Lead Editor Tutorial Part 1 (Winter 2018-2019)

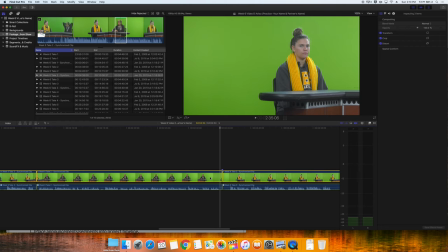But it's not school sponsored.
Now here is where Janine's audio actually ends.
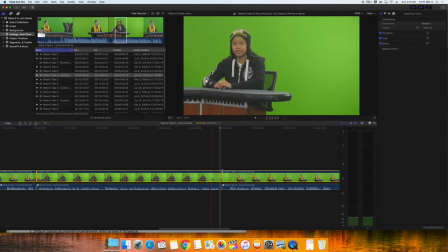But it's not school sponsored.
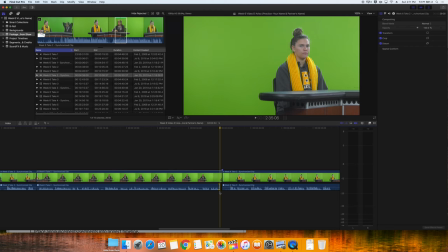Now I can pull this audio back to where Janine stops talking, and then we'll zoom in on it some.
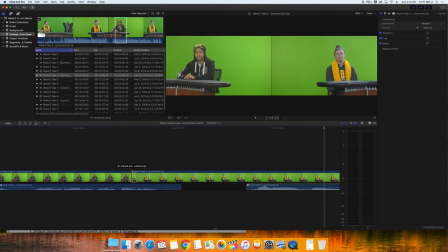Then I'm going to shrink the extra footage until it closes the gap.
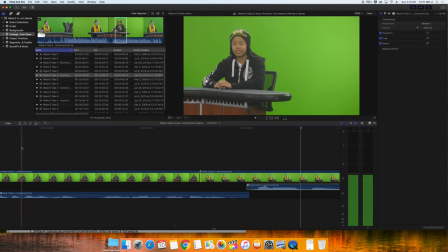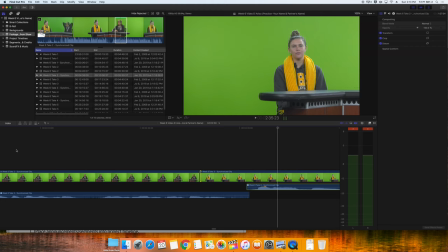Now it looks like the panel operator was just a little bit off on their timing, which is not a horrible thing.
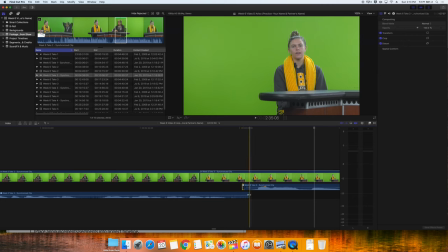I'm going to fade the audio where they overlap, and that will help to blend the background sound a little bit more.
Sponsored. Hey, Granada student.
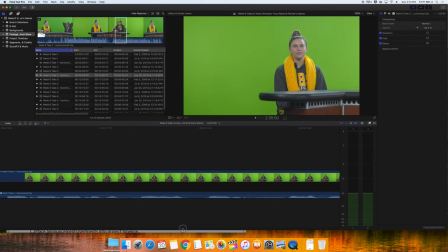Now we'll do the same thing to the front of the Australia trip story.
See you on Tuesday.
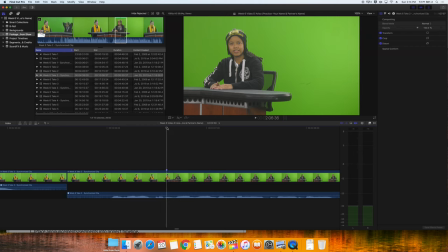Would you like to...
Here is where Janine begins.
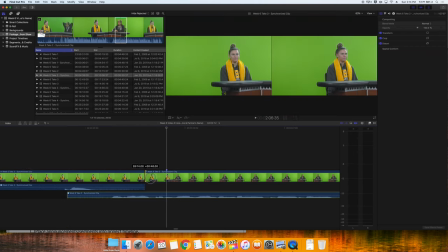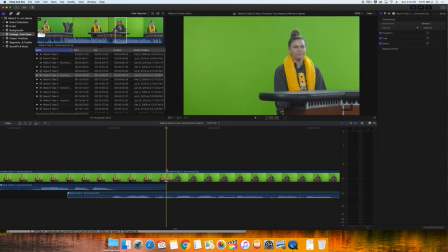See you on Tuesday. Would you like...
Aaron is still finishing talking, though.
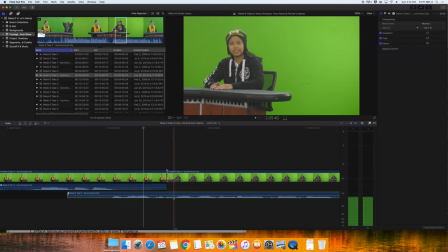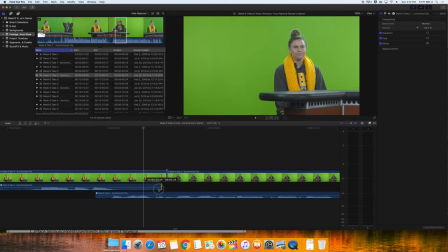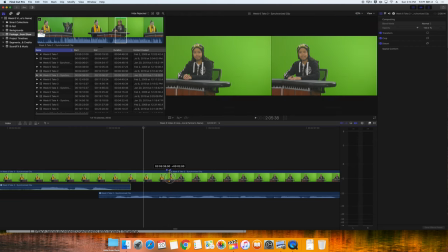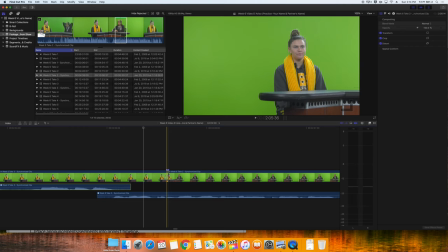If I go any further with the clip in front, I am going to get Janine again from take three. If I come back any further with the clip from take two, we get Aaron again.
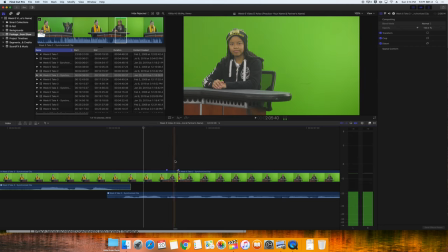So it's not ideal, but it's better than having a bad story in the take. If I come back anymore with the later clip, it causes a jump cut on Aaron.
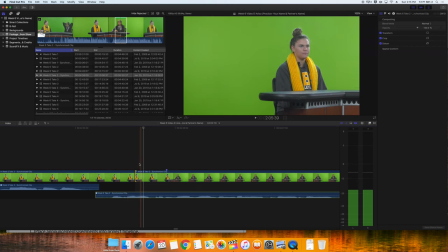So visually, we have to be at the end of Aaron and the beginning of Janine. It's not horrible, but it does overlap just a little bit.
See you on Tuesday. Would you like to travel this summer? See you.
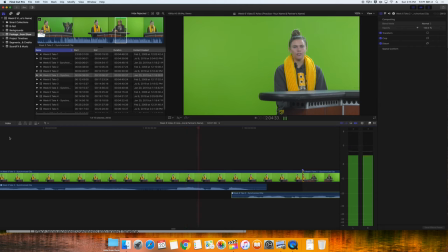Martin Luther King Jr. Day. See you on Tuesday. Would you like to travel this summer 2020?
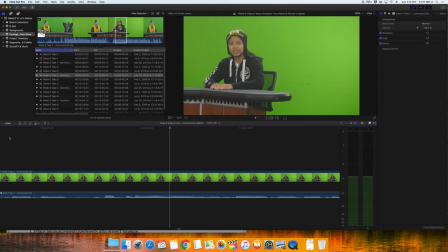Spots for the New Zealand.
We do not see their mouths at the same time, though, so it's believable that Erin could be finishing her story while Janine starts her story. Now, I'd like you to export out this edit that you have made of take three with the replacement take two story.
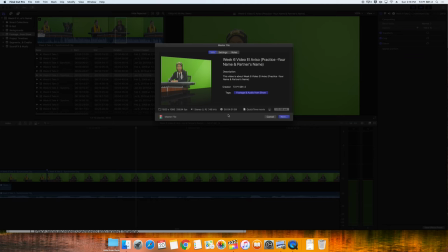Choose Share, Master File. Check your settings and make sure that your video codec is set to H.264. Your duration should be around 4 minutes. Click Next.
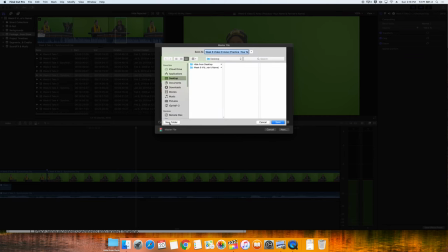On your desktop, I want you to make a new folder. Name that folder Lead Editor Exports by your name and partner's name. Click Create. Now for the video file name.
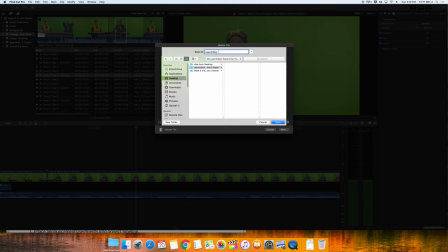We're going to name this one Lead Editor - Take 3 with Take 2 Story
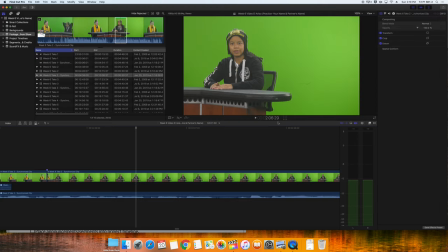by your name and partner's name. Then we'll save that.